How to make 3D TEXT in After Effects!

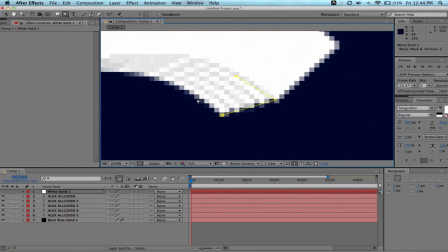515s
We'll go ahead and go there with the G. Like that.
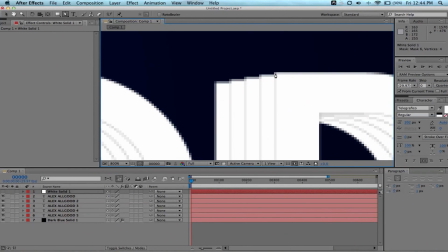519s
You could definitely adjust a lot more on this, but for the case of the tutorial, I'm just going to do the D real quick, and we should be done.
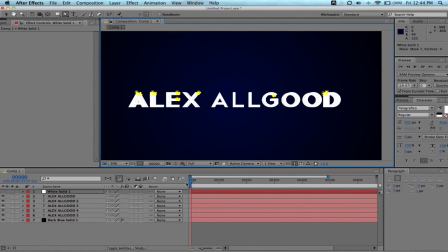528s
So now we just have those little effects fixed.
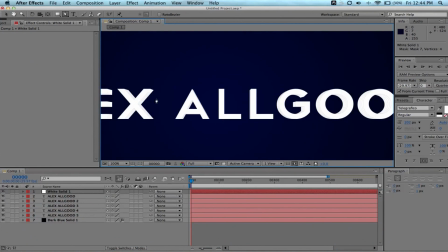531s
I'm going to take that off, and you can see it, for the most part, from this view, it might just be my monitor, has that effect.
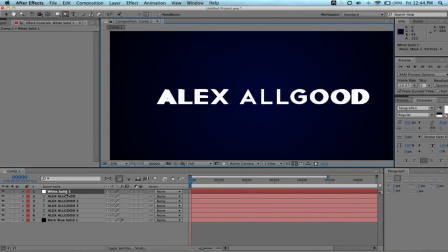539s
We need to pre-compose the layers so we can color them differently. So we know that the Alex Allgood is our first layer, so we're going to drag that on top. That's our main text that we look at. Now we're going to take the white solid in all the bottom Alex Allgood layers, and we're going to click Shift Command C,
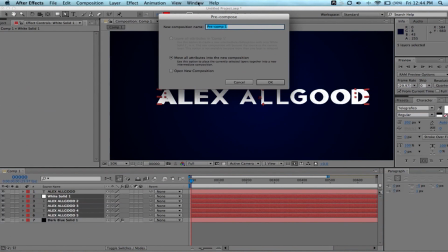557s
and that brings up pre-compose.
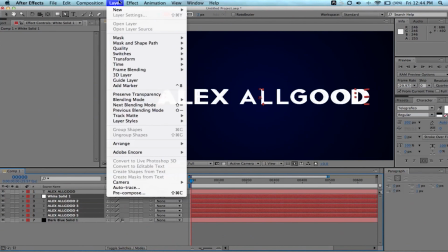559s
Now if you don't know how to do that, you can just go to layer pre-compose.
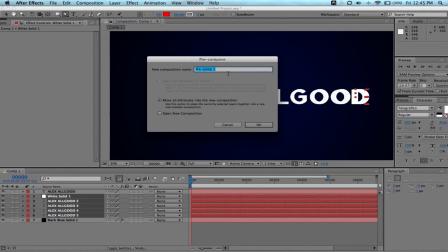567s
There we go. And we want to move all the attributes to our new composition, so we're going to call it 3D text, since this is essentially the 3D part of it. Now here we have that.
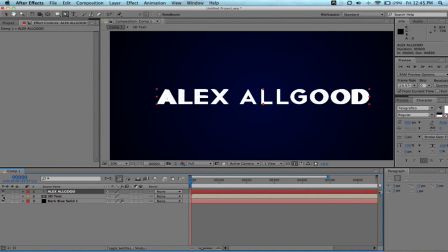580s
We can turn the Alex Allgood on and off. Basically 3D on, or off, 3D on, boom. Now, if we double-click on the now pre-composed layer, it brings up the new layer with everything inside of it. And essentially, what we want to do is color it.
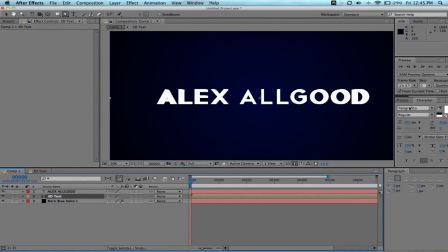599s
So now that this is all one text, we're going to go back our original 3D text layer, our pre-composed one, that is, and, you know, we'll just add a ramp there. Already have it up. Add it straight to there.
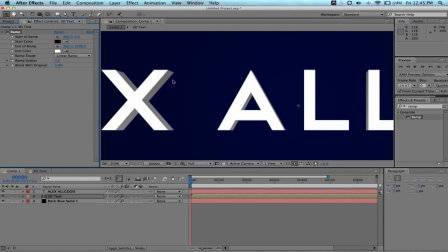612s
And boom. It forms everything together and it looks, oh, touch the mic again.
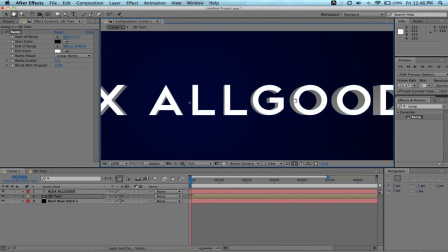619s
It's not my fault, guys. Not today. And it really puts everything together.
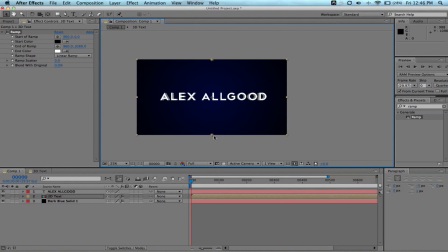626s
Also, the ramp can make a great 3D style effect.
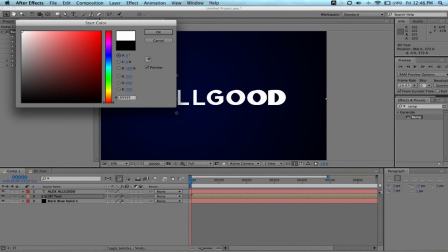634s
So we're going to go here. We're going to actually switch these colors. So that way, in real life, shadows are on the bottom rather than the top.
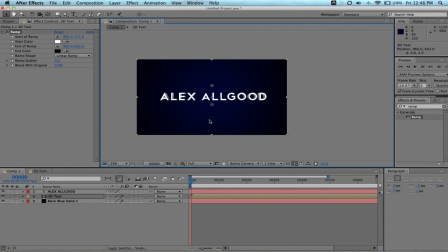642s
So, about like that. That looks pretty good.
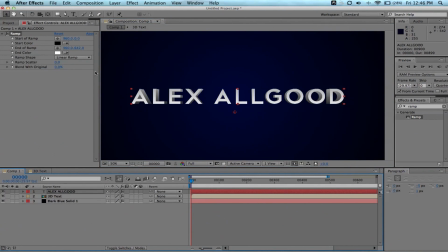648s
And you know what? We might even copy it over to the original Alex Allgood layer, but then adjust that one to be a little bit brighter.
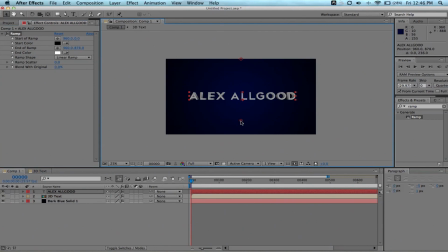653s
What I've learned, what really helps this effect, is to have your main text, like the main 2D Alex Allgood layer, to be a little bit brighter than the 3D text. So that helps a lot. We'll go ahead and switch these. We don't want such a ramp on the Alex Allgood.
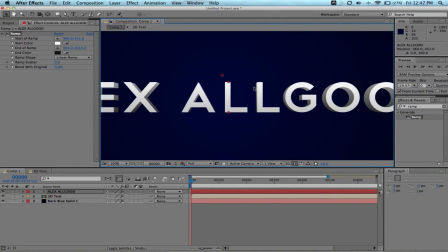673s
Just a nice little gradual one so it's not solid white, because that never looks good. So there.
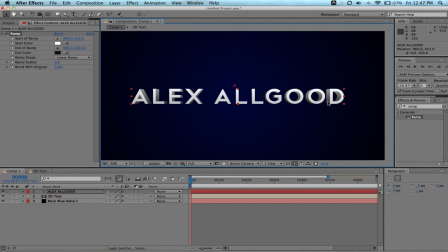679s
There's our basic form of it. And here we go into the advanced part. This is all about creating these shadows. Because you have to think about this in a real aspect. And certain parts of the letters won't be fully lit, that is, because, you know, it's 3D, so it's going to have shadows.
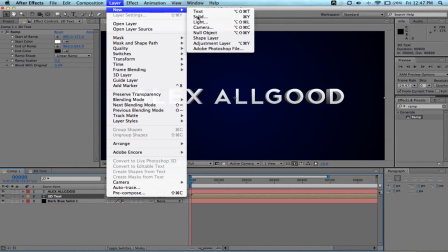698s
So, to make shadows, I found this simple way of creating a solid, of course making, oop, I got a text.
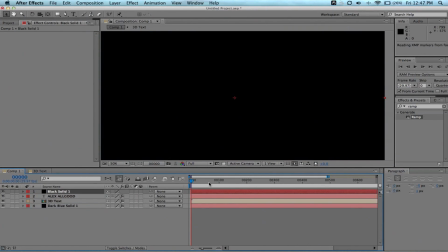707s
Every tutorial I get a text, never fails. So, you can make a black solid,
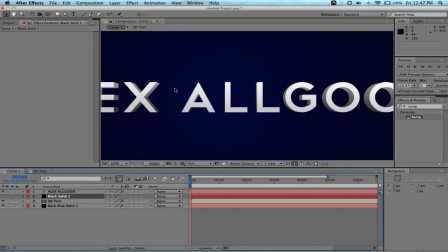714s
go ahead and turn it off, and then we will mask over the parts.
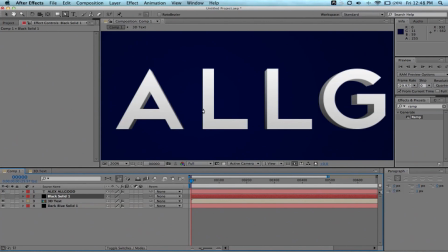720s
We'll go ahead and take off Alex Allgood as well. Actually, you know what, we'll keep it on. We'll mask over the parts that we think will create a shadow.
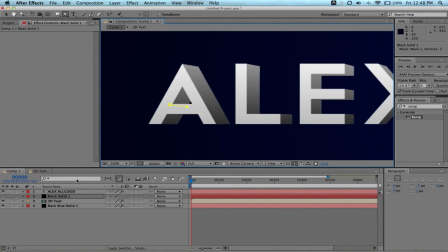726s
So, probably inside this A. And since our Alex Allgood layer is covering it up, you don't have to be too precise with these. So, right there probably is...
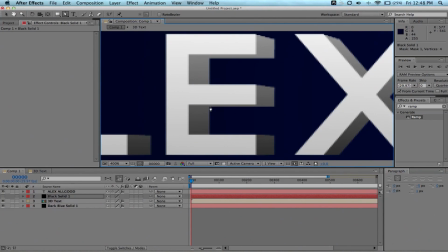739s
I don't want to get too into it because... for the sake of the tutorial. So, maybe from like here to here. Up over here to there on the E. Same thing for down here, even though you can't really tell, but we'll do it anyway.